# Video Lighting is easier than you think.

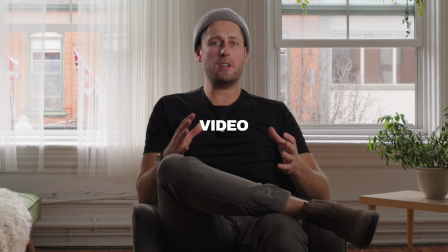How did we take this one space and turn it into all these different scenes? In this video, we've created different lighting setups and we're going to show you exactly how you can recreate them too.
We're going to light all those different scenes with Amaran products, who are the sponsor of today's video. Got a bunch of their different lights, some of their newer stuff. We'll show you how we do the whole thing. So this shot, we are doing a corporate style interview.
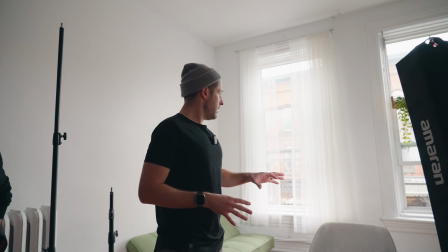A lot of you have probably done these kinds of things before. Essentially, the big challenge with this is we're shooting in front of two big windows, which provide a huge amount of natural light.
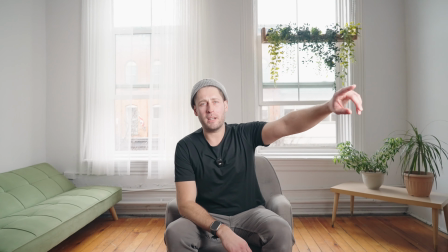If we just sit down like right here, the light's on right now. Janice, if you mind turning that off, you can see the big problem that backlighting causes.
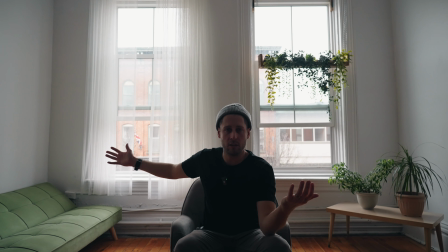We wanna expose so we can see out the windows, which you can do with S-Log3 to a degree, but I'm still not gonna be lit properly.
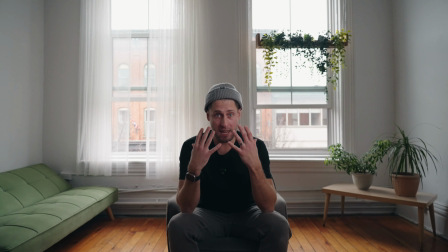So as soon as we add that on here, we can get a proper exposure for me and still see everything in the background.
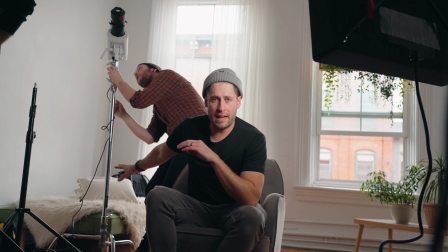All the lights that we're using today can be powered by AC, plug them in, but you can also use V-mount batteries as well.
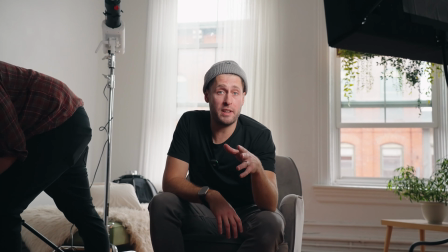We actually utilize lights with V-mount batteries when we're shooting at weddings quite frequently.
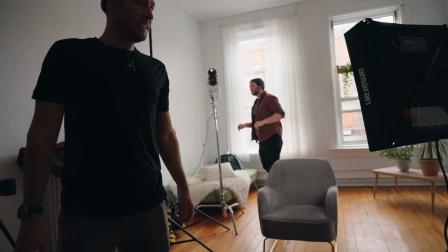It's funny, like you look at the chair, it really doesn't, like if you look on the director's monitor,
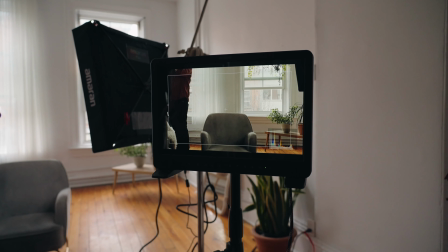like it really doesn't look, it still looks like it's a little bit underexposed, but then as soon as I sit down,
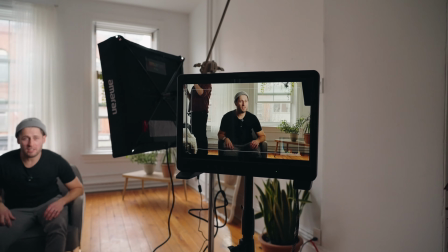it actually does a lot.
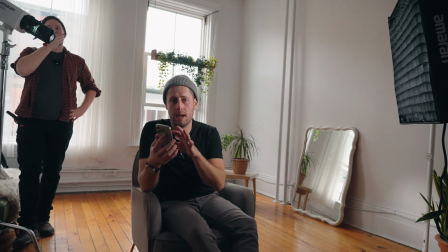One of the other benefits with using all Amaran products is you can download the Sidus Link app and you can literally sync up all your lights.
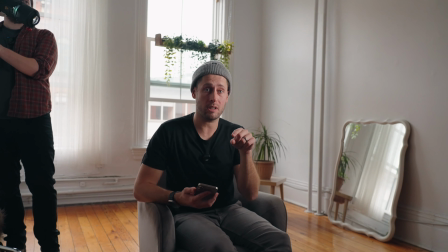You have everything turned on, everything turned off just with a couple of taps. You can adjust everything individually.
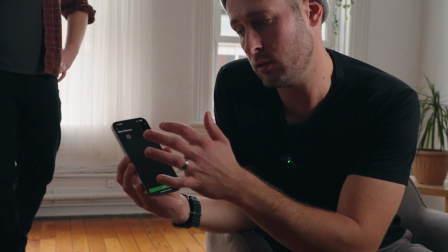Pretty simple to do, you open the app, you're just going to click on add new fixture it's going to search it's actually already found it right there and this
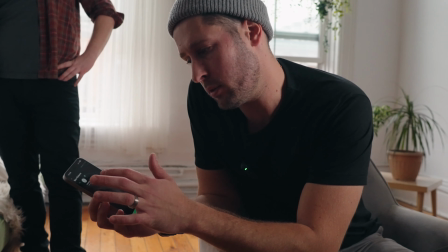is the f22c so it's found this one um so we can tap on that and then click setup and i should now have full
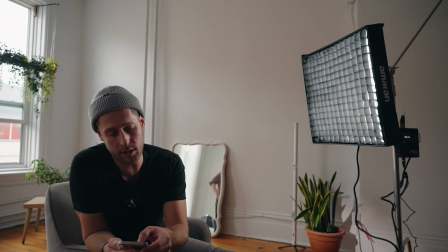control over that light so if we tap on that so we're at 31 right now let's crank it there you go it's almost immediate in terms of response too so that's off
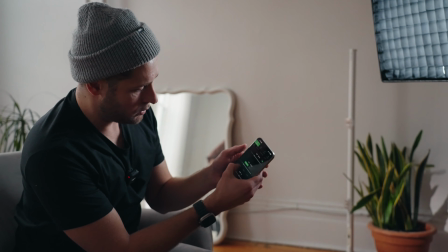we're at 33 all the way up to 7500 all the way down to 2500 we are at 5500 so we'll put
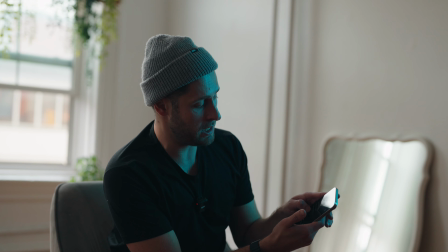it right back to that and change the color obviously as well this is full rgb really convenient to use that app in this video we've created
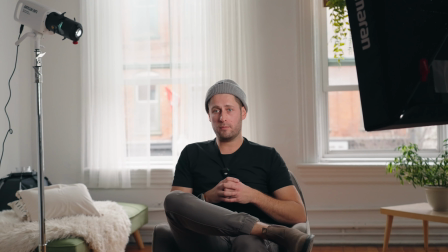different lighting setups and we're going to show you how to recreate them too so for this scene you've already seen what it looks like when we film
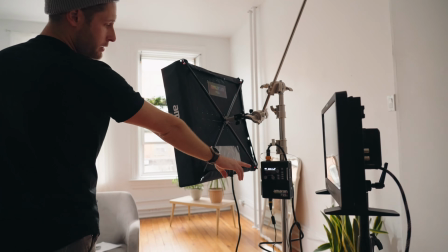it essentially we have the f22c here at 33 percent 5400 kelvin we've got on a c stand just
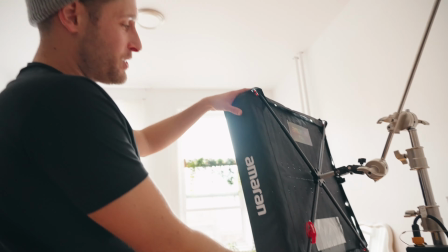really low down here this we're all really liking this light just because how convenient and small it is and light You can just move it around.
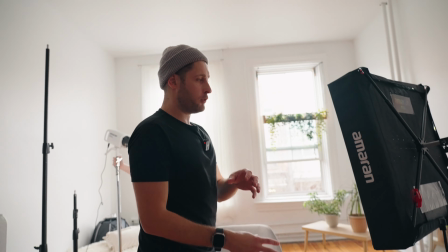It's so powerful yet convenient.
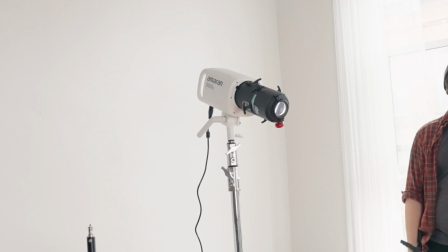Then at the back here, Zach is manning the 300C, the Amaran 300C, with the Spotlight Mini SE on here.
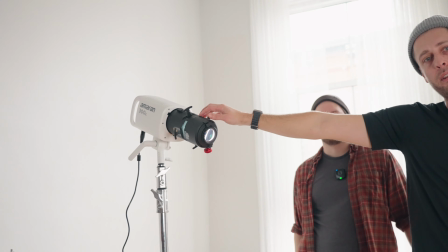You can control the beam on this, and we're gonna play about with this a little bit more later on. You can put gobos in here.
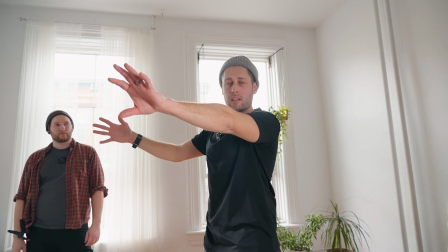We're gonna recreate like a sun set coming in and put it on the window there, so you can do things like that.
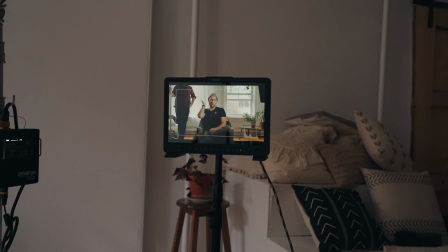It's kind of like to emulate the light coming in from the window here, just to backlight me and get my, like a hair light, essentially.
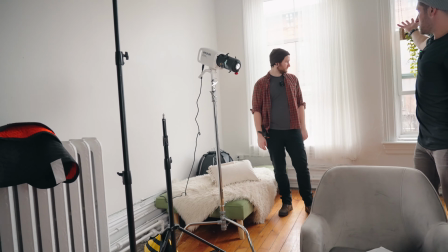Just got that on a C-stand as well, and then we just exposed to make sure that everything in the background was viewable and that
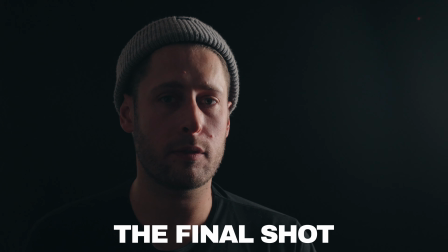was it very simple how did we take this one space and turn it into all these different scenes okay perfect so this scene we've got going on right
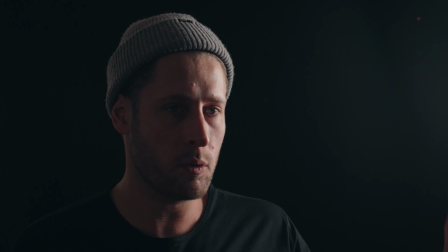here is very much inspired by Drive to Survive from Netflix when they're doing the one-on-one interviews with the drivers is very moody it's essentially lit with one light
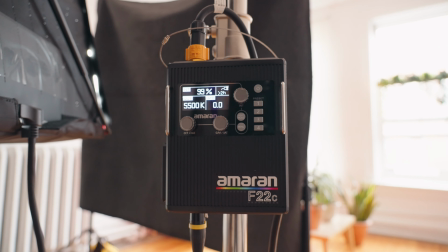we're using the Amaran f22c here this is actually set to 99% right now it's about I don't know three and a half
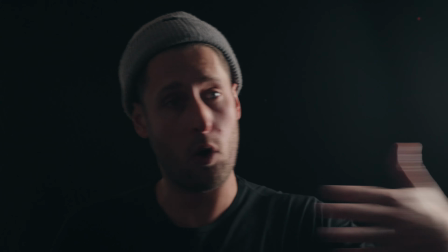four feet away from me It's not directly on me, it's just kind of facing away from me. So we're just getting that subtle light on the side of my face.
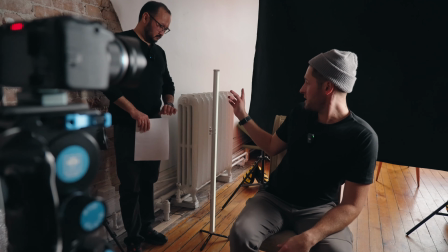And then the kicker in the background here, we've got the Amaran PT4C.
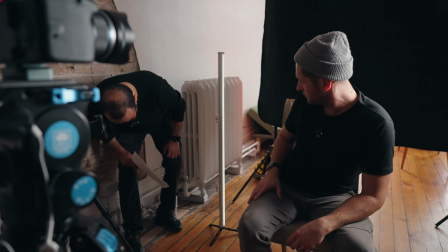What's it set to right now, Janish? Yeah, it's 56 Kelvin at 4%. 56, 4%.
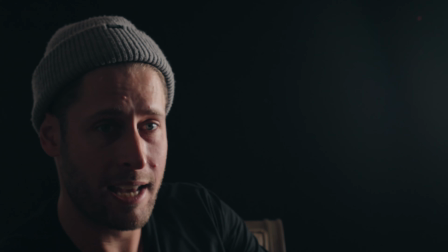And that's essentially how we did this setup. The important aspect of this is the backdrop here.
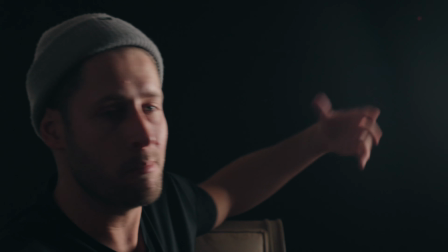This is actually a sound blanket or a move-in blanket. You can get them for like $20 from Amazon.
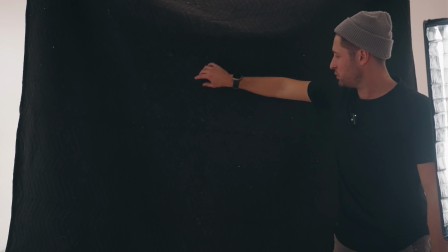This is covered in dog hair. It's all ratty. It's all torn in spots. There's actually a pan on here as well.
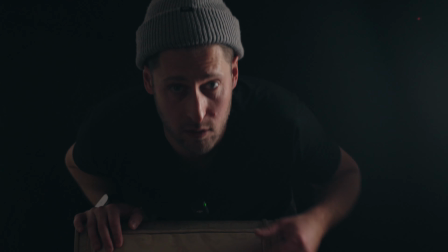But when you're in this scene right here, you can't see any of that.
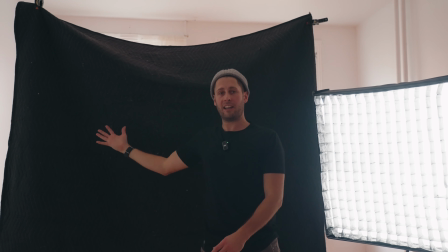So this was a huge part in making the back black, essentially, because under here it's, well you saw earlier, it's the scene.
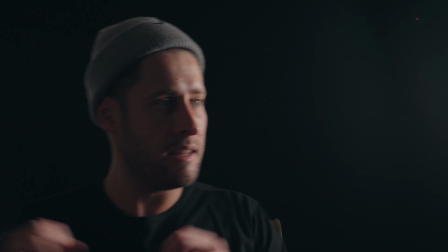So this did a huge amount with the light here to get this drive to Zyve inspired scene.